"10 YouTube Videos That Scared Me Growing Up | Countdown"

The person keeps spinning, and the creature is faded out via more static as the video ends. There's no explanation or anything for why this video was made. This, coupled with the bizarre editing, imagery, and the overall tone of this video left me and many others on edge and, frankly, confused long after watching it. This video was made by a channel called Creepy Shed, and much like the other entries on this list, this was their first and most popular video to date.
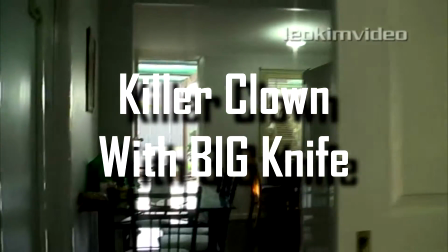538s
Killer Clown with Big Knife.
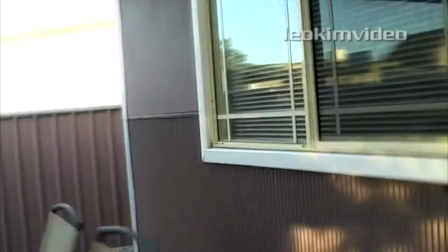544s
I found this video through suggestions made by YouTube after watching more ghost videos by this same channel, Leo Kim Video.
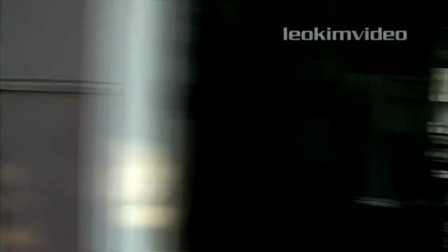553s
The video itself is short and fast-paced, with Leo himself going to investigate a house supposedly haunted by a clown.
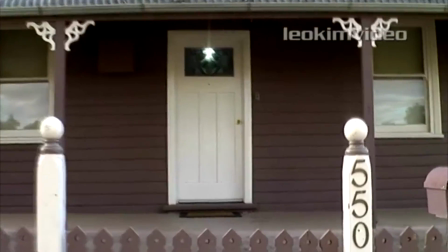561s I'm just here today at this cottage, and the people have asked me to come here to check out this very,
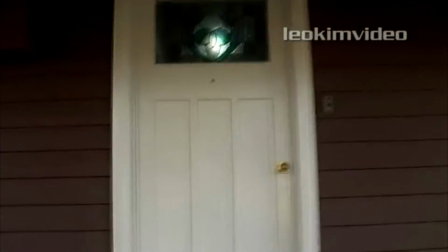567s very strange sicko ghost clown that's haunting them.
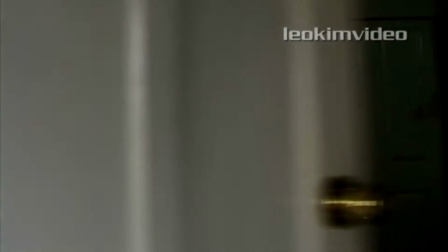572s And people tell me he frequents the house.
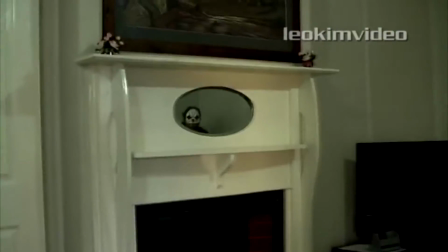576s
This clown is spotted several times, once immediately upon Leo entering the house.
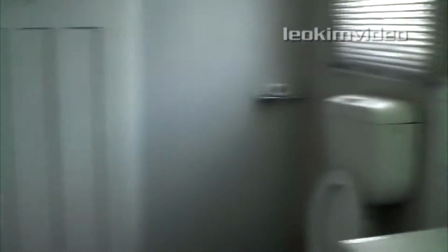583s
He gets cornered in a bathroom, there's a jump scare, and the video ends.
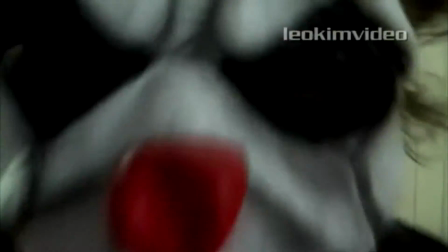588s
It honestly might have come off as just another internet screamer video had it not been for the earlier parts to the video.
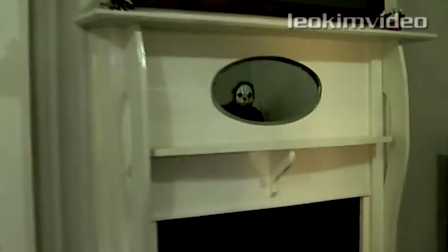594s
What really got many people, including myself, on edge is the fact that the clown seems to appear and disappear seamlessly.
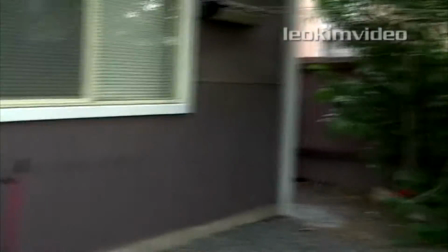602s
The video starting off without any creepy music or sound effects actually adds to the experience.
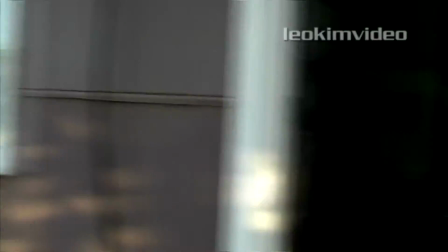608s
And while the jump scare at the end might cut the suspense short, it still makes for a creepy experience overall.
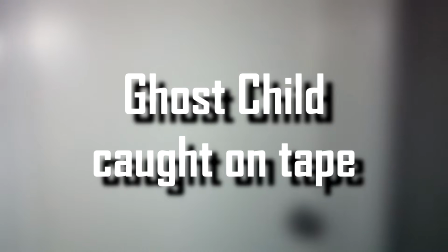618s
Ghost Child Caught on Tape.
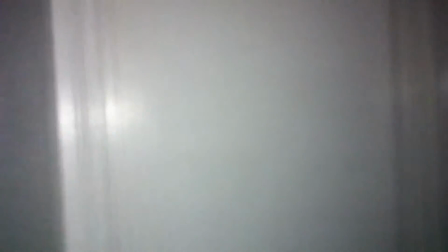623s
Made by one of the first major creators of paranormal content on YouTube, this video details a young woman,
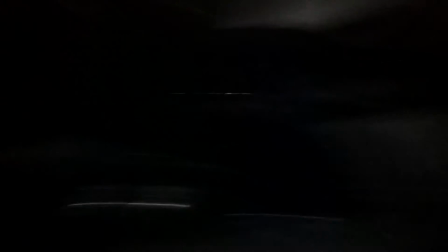630s
known as Sunshine, and her mother investigating the sudden loss of power to their house.
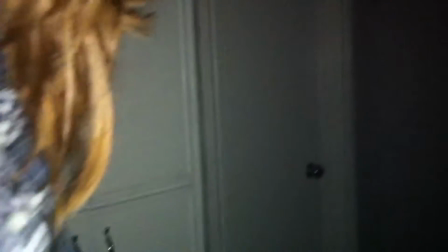635s
Things get creepy fast, as they both start to hear a voice. The voice seems to belong to a little girl from behind a closed door.
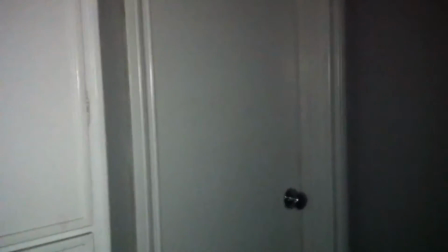644s It sounds like a little girl. What do you want to do?
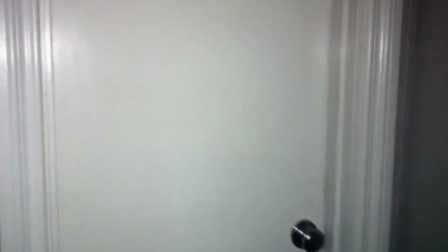653s We need to go in. It's okay. It's not okay. We need to go in. Shh.
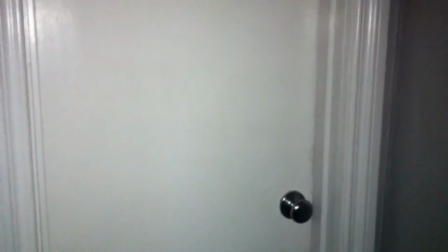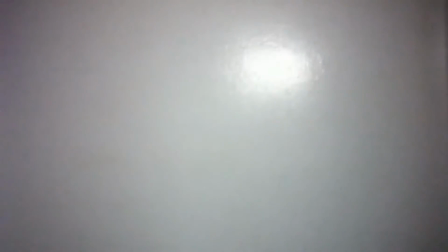665s
Her voice gets more frantic, and thumping noises are also heard as a distressed argument between the girl and her mother takes place.
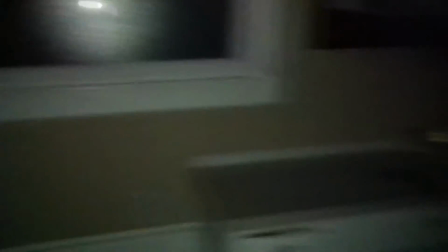673s
They eventually fling open the door, and find nothing as the noises stop.
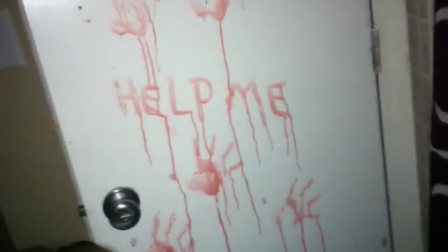679s
But that's not the end. Scratches, handprints, and writing, all in blood, litter the inside of the door.
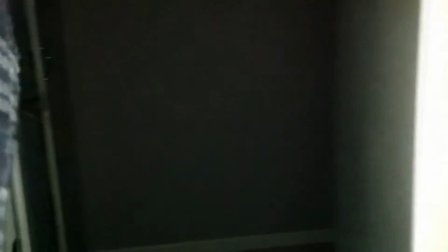687s
It opens on its own after a moment, leaving the two women very much in distress.
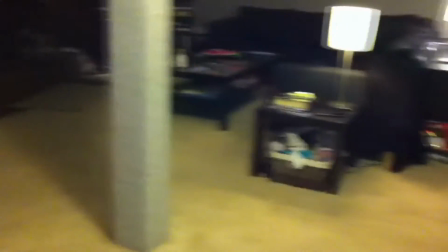694s
What makes this one scary, unlike most other ghost videos at the time,
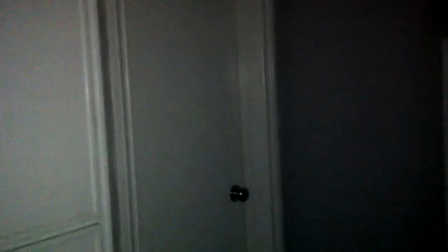698s
is the fact that a ghost isn't actually seen, but rather heard, and the effects of it are seen.
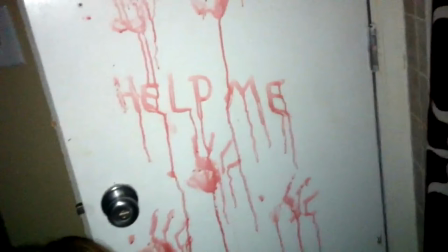706s
The bloody scene across the door also gave myself, and many others, quite the scare.
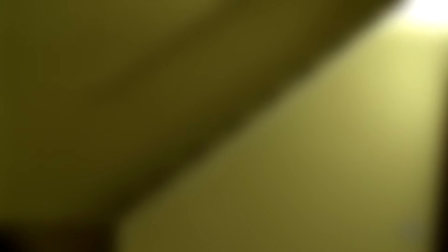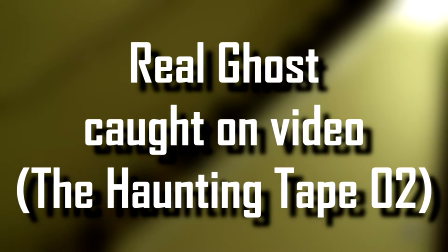717s
Real Ghost Caught on Video, or The Haunting, Tape 2.
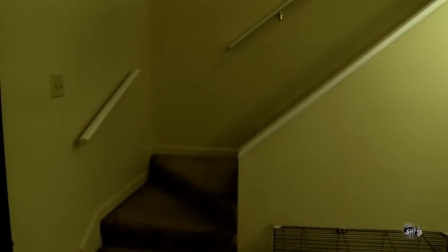725s
This one's another ghost video, as well as one of the most viral caught on tape videos across YouTube.
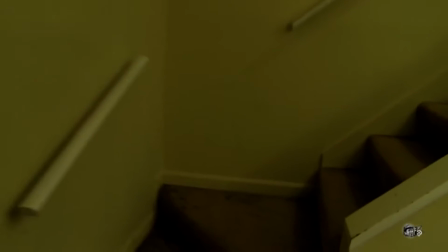732s
I don't quite remember how I found this one, but it's my guess that I found it through related videos or the YouTube front page.
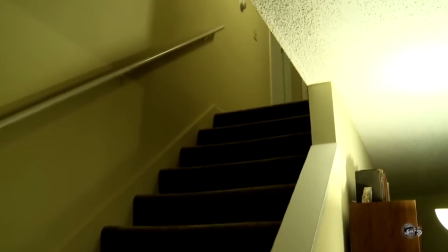739s
This video is quite viral after all. The video starts out with an intro card with the title, Paranormal Activity.